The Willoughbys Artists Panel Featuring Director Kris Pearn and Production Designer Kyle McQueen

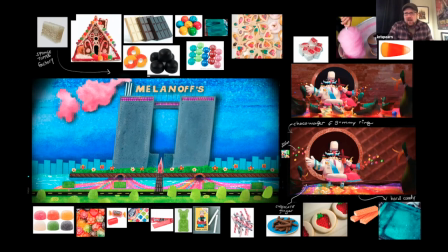33:11 And so we were going to tell his story using stop motion. So Kyle's team with Sarah Keeley, you built all of this stuff kind of using real practical assets.
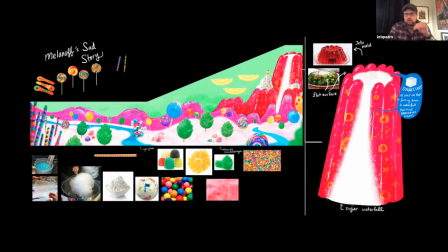33:23 And so like taking what we were doing digitally, we were going to try to do physically. So we had a 3-week shoot, and we actually animated his whole love story. And then we cut it. We cut it for time, because it's one of those things where it's like when we drift away from the kids, we felt we were losing connection with the audience.
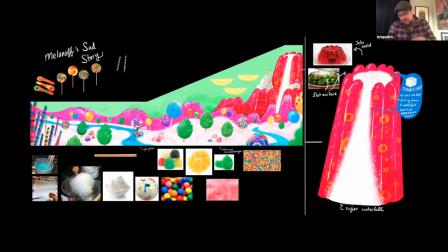33:42 So it's a little Easter egg, and it's on the internet, but I'm going to play the short. And if you watch the movie, this is nested on TV screens all around in different places through the film. But this is how Commander Melanoff became an orphan.
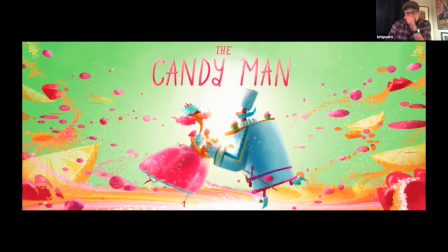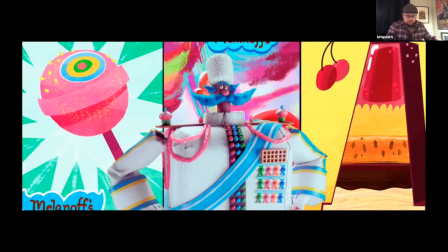34:02 I'm Commander Melanoff, and this is my story. Candy was my life's passion.
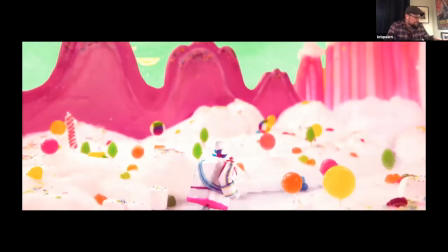34:08 I turned sugar into joy.
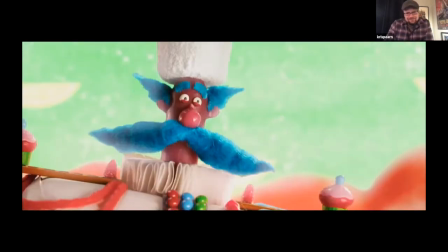34:12 And that joy led me to her, my sweetie.
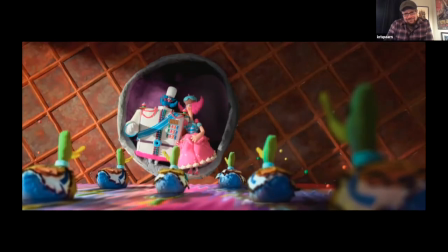34:18 We fell into syrupy love. Oh. But she had chosen another.
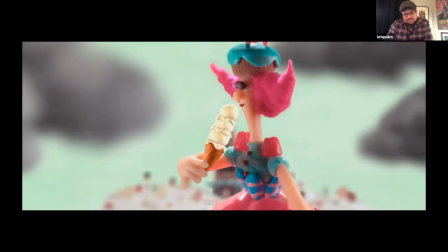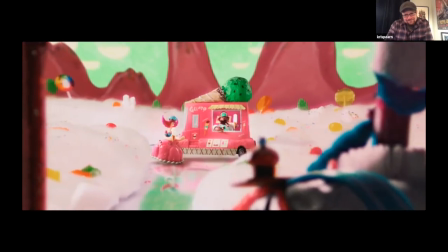34:30 gelato. The jealousy I felt for this outside sweet drove me insane.
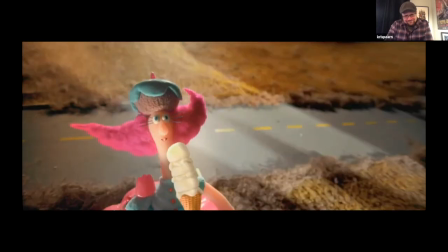34:39 To win back her love, I had to be the best.
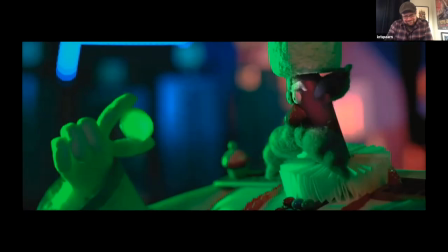34:43 But nothing I made was as rich as gelato.
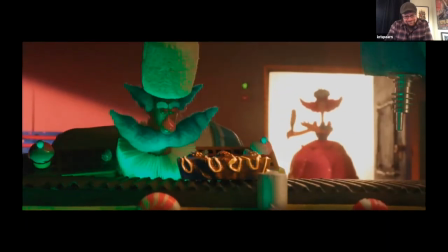34:53 Hey, guy, I purchased some gelato. No, not ready. Go away, sweetie.
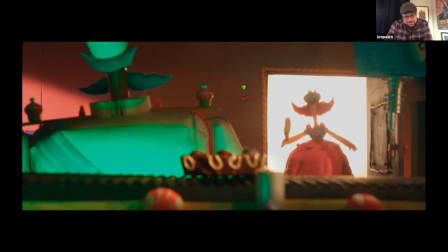34:58 Stop calling me sweetie. My name is Ruth. Ruth?
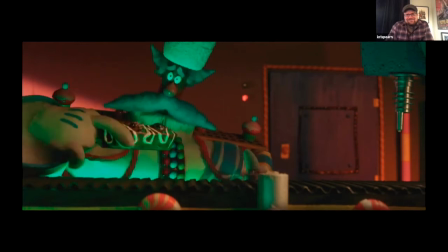35:03 I didn't know her name was Ruth.
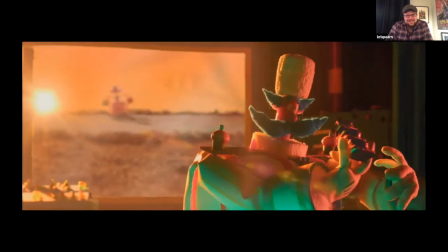35:11 Lickety twist. Sweetie, Ruth, sweetie Ruth, you are gonna love me now.
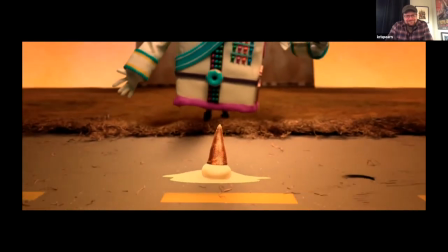35:19 She left me. And now, all I do is work.
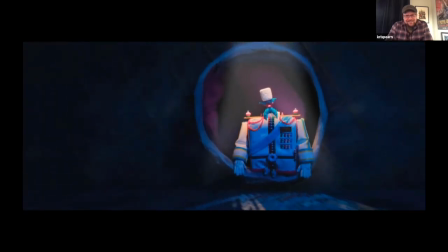35:26 Randy dandy.
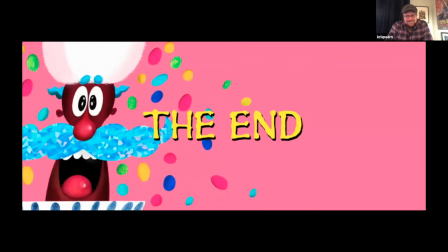35:32 Randy dandy.
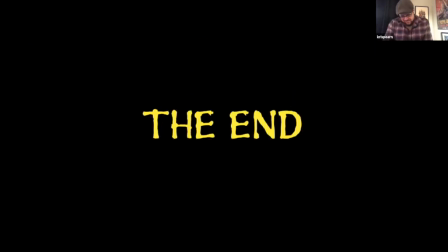Sometimes hard to believe it's a job that we do this. So it's weird being in Skywalker Ranch trying to mix that and you know, it's basically a cautionary tale of an animator's life. You know, all you do is work until everybody's gone, making other children laugh.
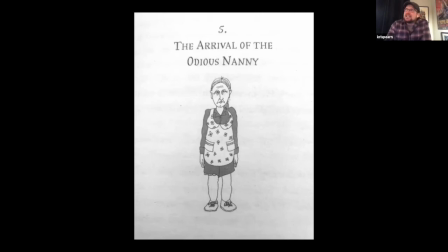35:55 So, you know, ultimately, the next kind of big pivotal character that was in the book was the nanny. So this is a Lois Lowry illustration from the story, and in the book, she's really leaning into the tropes of what it.
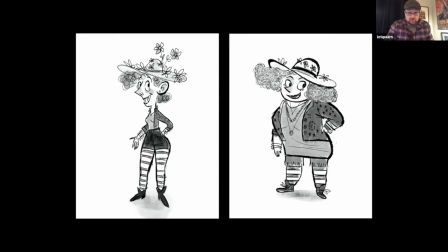36:08 You know, we all know what the nannies are in children's literature, whether it's Mary Poppins or, you know, in movies, Nanny McPhee.
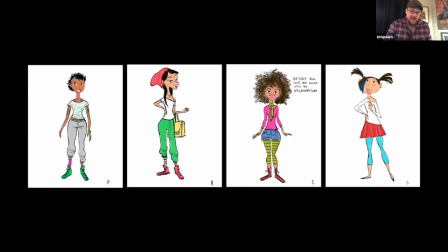36:15 And so we were kind of in that world of like, how do we iterate on that? So early on talking to Pete, one of the things I was curious about is like, well, what if we look at this city as being Chicago or Toronto, and who would be the type of person that might be,
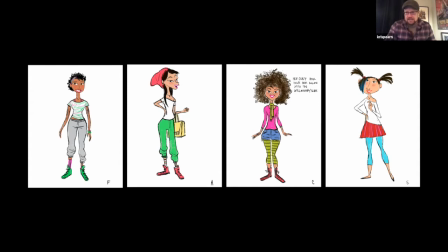36:30 you know, looking to take a job as a under the table nanny with, you know, a weird old family.
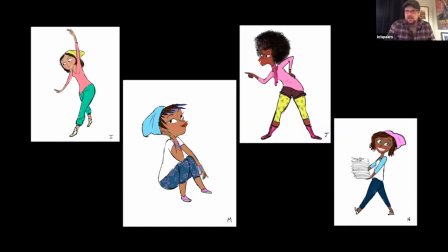36:36 You know, it might be a college student, somebody who just, you know, graduated with a lot of student debt, maybe somebody at the beginning of her you know, of her life.
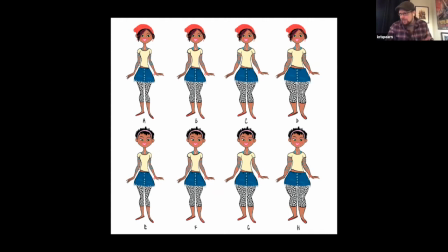36:44 And so there was something kind of interesting about that. But what we were feeling was it was a tricky line to walk, because we wanted to bring in this notion of diversity and sort of challenge the Willoughby legacy, but we also didn't want to make this pandering. We didn't want to make this sort of feel too like too off the cuff.
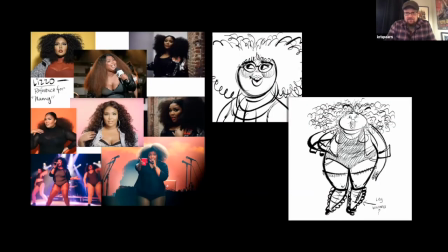37:03 So working with Craig Kelman, he you know, cued us to this at the time, this new singer named Lizzo.
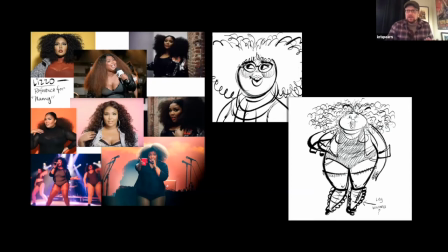37:10 And I remember seeing her on Saturday Night Live, and there was just something like so joyful and like expressive and full of, you know, just sort of like, you can't help but smile when you see her perform live. And so that became really exciting to us.
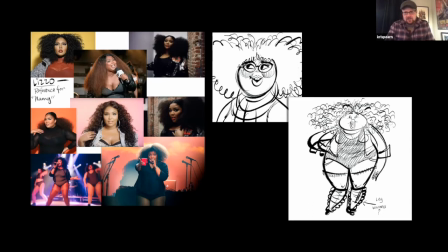37:26 And I'm going to rip through a bunch of these designs. Cal, do you want to talk about sort of what we were experimenting with here?
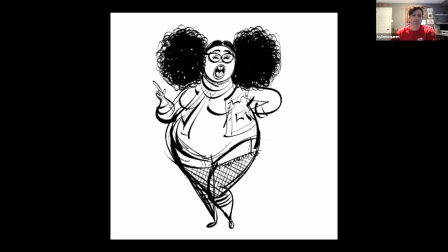37:31 Yeah, I mean, it's some of them are pretty self-explanatory. Really early on,
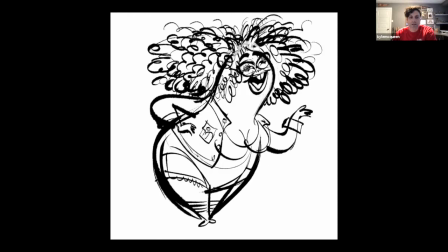37:36 it was just caricaturing Lizzo and just trying to find, you know, this is kind of Barba Papa, isn't it? You know, really trying to dig it out.
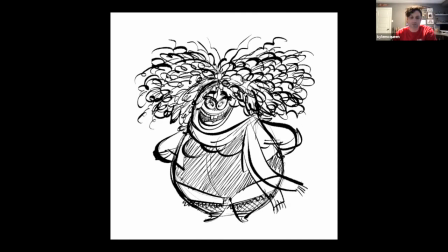37:42 And so, you know, the more we explore, I think again, Kelman, you know, he's a machine, and so we had you know,
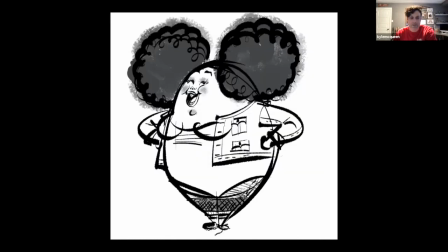37:50 dozens and dozens and dozens of these different designs,
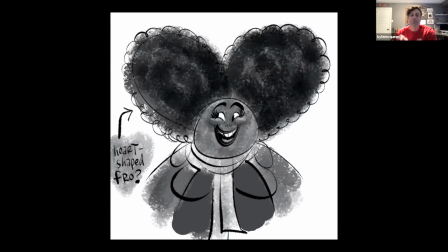37:52 just trying to find shape and again that something iconic to ground this character along with all the other characters. And with this heart hair, we hit upon this, you know, again, the hair started to become this thing that every character, it was, you know, what's their version of that?
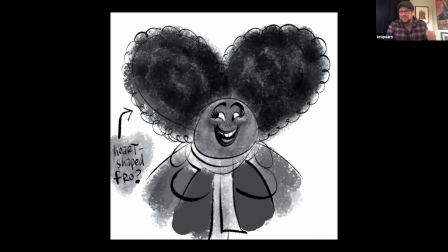38:08 And yeah, from Melanoff's cotton candy mustache to the Willoughby yarn, that like exactly. We literally had a heart-shaped fro, right? Yeah, and so she represented love.
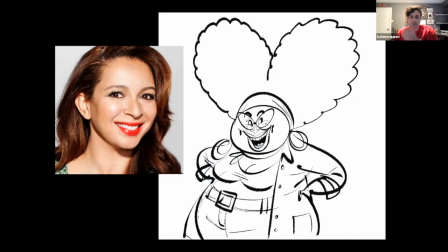38:16 She represented a big hug that the kids needed, and then you were saying, Kris, once you cast Maya, that's when things started to really lock in. Yeah, and I think, you know, working with Miss Rudolph was kind of, you know, a dream come true.
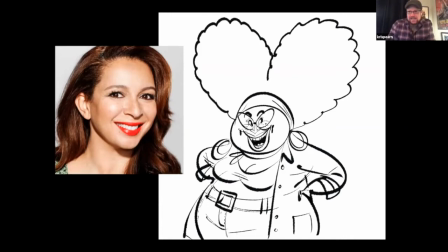38:32 And like one of the things I always look for is pairing. So we'd had Will Forte cast as Tim, and I always love like all the sketches from SNL and, you know, whether it's you know, sitcoms or whatever, but Maya and Will are great together.
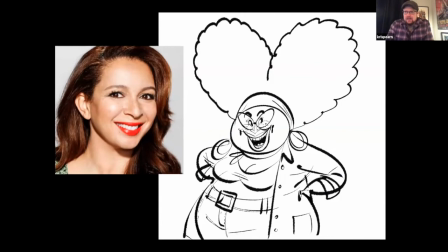38:47 MacGruber, you know, they have what's the ghost sex on a graveyard, right? So their pairing felt right to me. And so what I wanted to play you was a very early scene boarded by Corey Evans, where we were really playing with Nanny as a broad character.
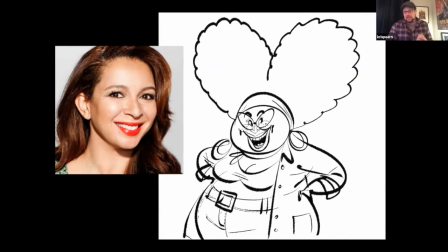39:05 And so she was going to come in and challenge Tim. So what we're trying to do is really kind of build out that sort of collision, that conflict, that comedy pairing here.
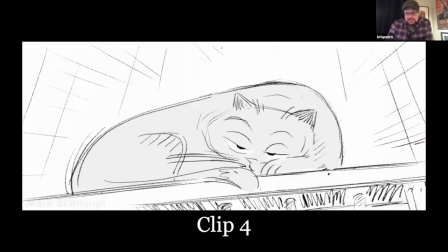39:14 And then I'm going to talk about sort of what we learned after playing the scene. Oh, interesting.
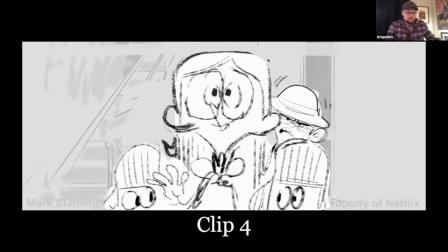39:23 Wow! What evil sound darkens our Willoughby hearth? Huh?
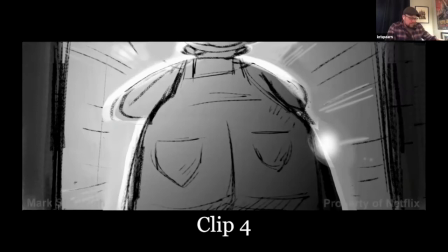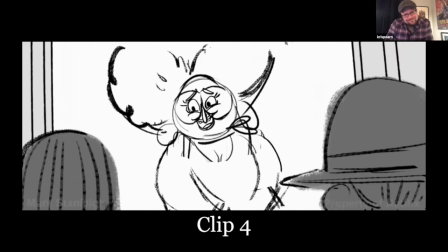39:35 must be the children. I'm your nanny. Nanny?
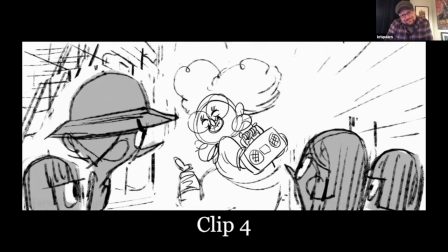39:40 I've got no qualifications, but a cheery disposition. If you please, dear child.
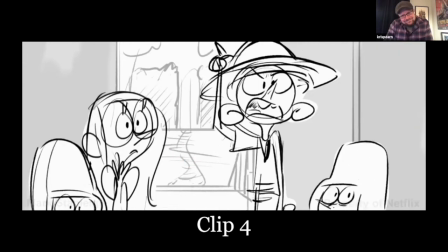39:47 Huh? No! As head Willoughby, I command thee to leave, woman!
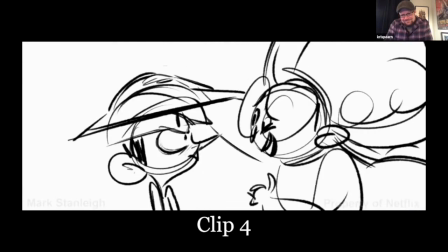39:52 Ah, poor short-panted tot. I know you must miss your parents terribly, but Nanny's here to fill their britches.
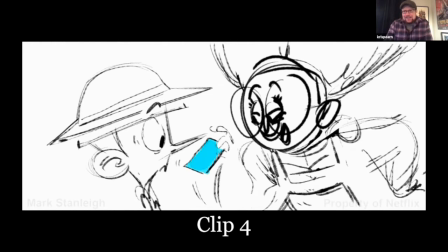40:01 So we were playing with that Mary Poppins sort of like where she's got a fake British accent, and she'd just done I think her husband had just done a movie in England, so they were living over there and
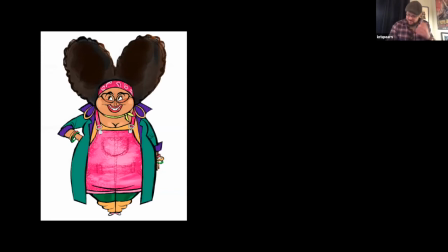40:13 working with a nanny there. She was kind of using that real person's voice and trying to, character that. But what we found in our screenings was actually that it was starting to be what we like to call wacky stack.
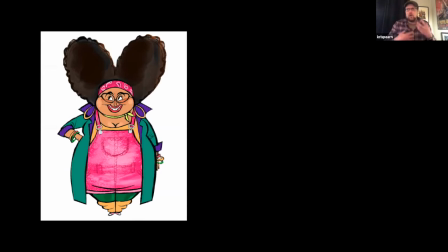40:27 So Tim's voice when he's playing his adolescent self was really quite broad and screechy in that sort of slightly annoying way. And then when she was coming in with her push character, we were burying the lead in terms of what she was bringing to the kids. So ultimately, like I think I was sitting and having like just a quiet moment between takes with Maya,
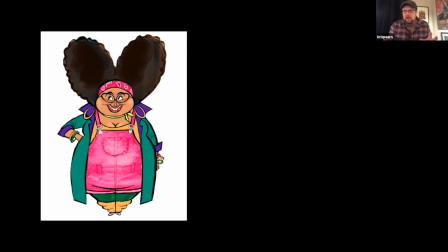40:46 and she was talking about her kids, and that was like a big light bulb that went off. It's like, what if you just do what you are, you know what I mean, and sort of represent that sort of, that theme of what is very maternal and very kind of warm, and that idea of love.
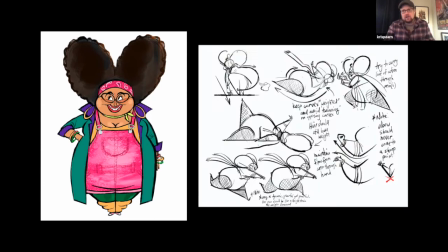41:00 And so as we sort of pushed that through the character, she started to become the emotional center of the story. And one of the things that really felt right was sort of like pushing that emotional center to this sort of like athleticism of like really strong shape language, right, Kyle? Like you did these.